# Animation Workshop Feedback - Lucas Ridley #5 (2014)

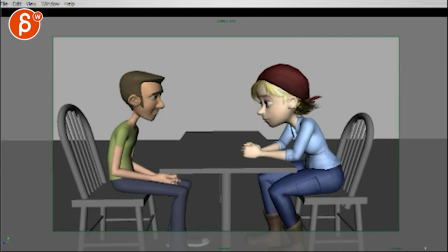7:28 18 to this point I just start opening that makes it so as you have this right as you whatever you're getting is like basically what you want to do is you want us the way
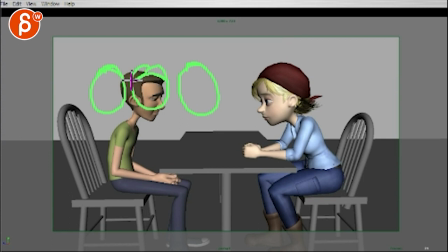7:43 you have it you want to start with your lid just a bit easing in into that which you have and then you close it but then on your opening you start really subtly that's a word and then that and then you're halfway but then you
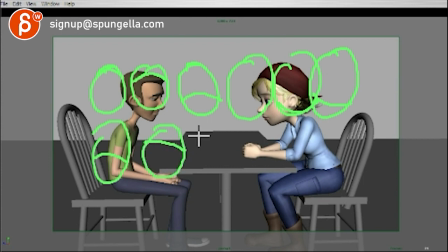8:00 don't want to go too fast so you would have from here to here this would happen maybe over five frames just so there's a bit of
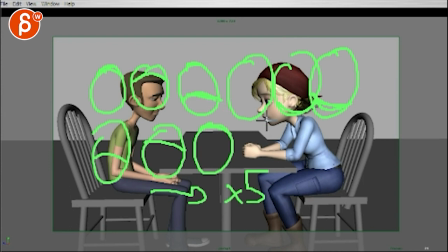8:12 a difference and maybe this a bit lower so you have this guy and then the closing and then the opening be different than this you don't want this and this to be the same right it's a bit faster on the close and on the opening a bit slower but at the very end
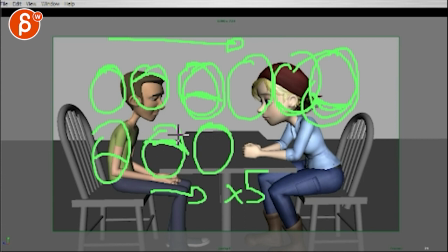8:29 you want to take really enough time from like you know almost open to completely done over a long period of time. This gives it a bit of a nice contrast there.
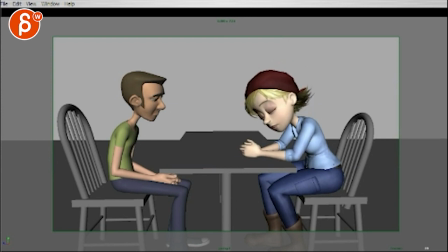8:39 I know this was a long long critique here just for this but you don't want it to start off with the robotic type of thing. It was just overall too even on the open and close and then reduce your eyebrows. It's not taking all of this down here right.
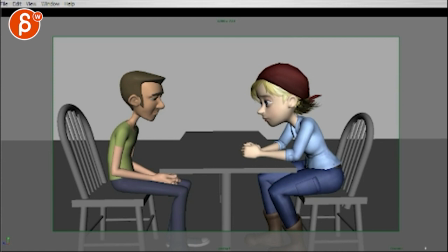8:57 So So again, your amount will be with two frames, and you're like from seven to nine, and that's it.
By now you're regretting the backs. Why, really, why?
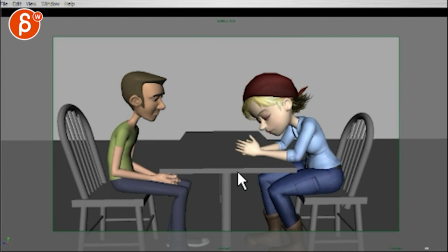9:13 All right, now for this, the problem with this that I have is just on this pose, it looks fairly defaulty. She's got crazy fingers if there's any way to make her thicker. I don't know, I know it's a different thing here.
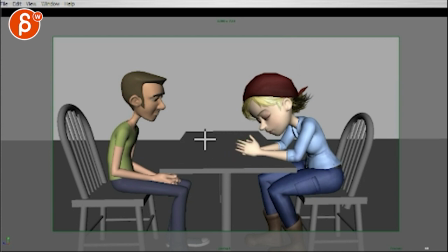9:26 Just a couple things where A, the spacing between each finger seems fairly even and then it's like this block type of thing the thumb out you know like this line is pretty much even except for a ring finger going in but then it just looks like a weird rig because the pinky is
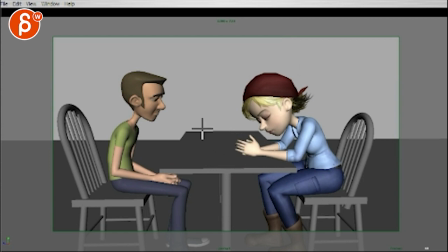9:43 longer than the ring finger so you want to keep this one where it's you know it might have that relationship where it's your it's kind of a curve like that that's kind of the shape you want to have but then I will probably bring in your pinky at this point and close it
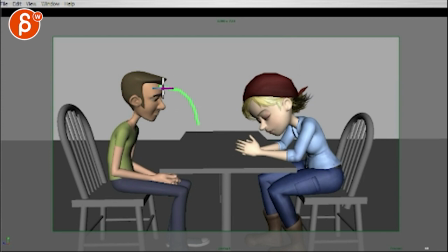10:01 in with your ring finger I can't really draw this here but now imagine your thumb will be out I'm doing this should be fine just like what if the thumb would be more out here but so
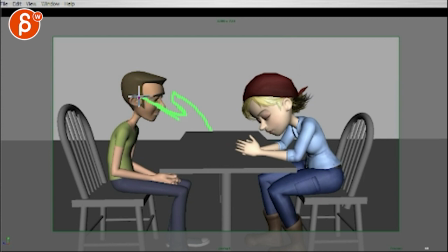10:17 you would have the thumb out right and you have your your I can't draw that's a problem You got this and then you got your middle finger, but then you got your what's it called the ring and the pinky really close together We're drawing ever here
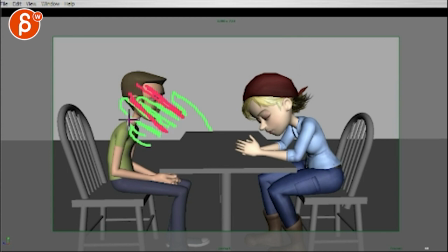10:35 So you have a gap in between here in between here And then you have maybe a little gap here, but you got no gap between these two right? That's one thing you can do close this gap here
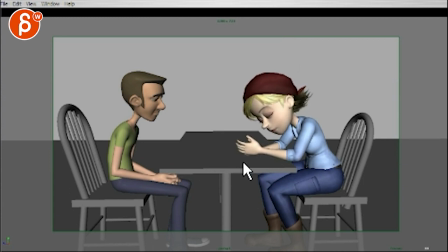10:51 You're starting to go out Even through here, bring that pinky in. Definitely here. That just gets a really weird pose. And then same thing here where it feels like every distance is the same here.
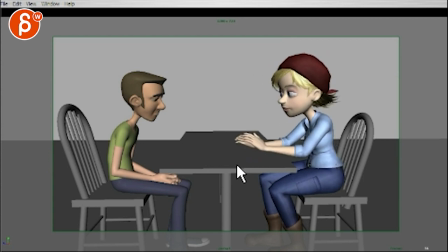11:09 So close up that ring and pinky. And then watch out, maybe here the pinky will be a bit lower. At this point they just feel again too defaulty where they all have also the same rotation now.
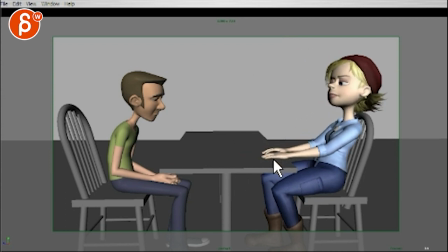11:24 and that is fine and I wonder if at this point what is she doing here this is a massively skinny index finger which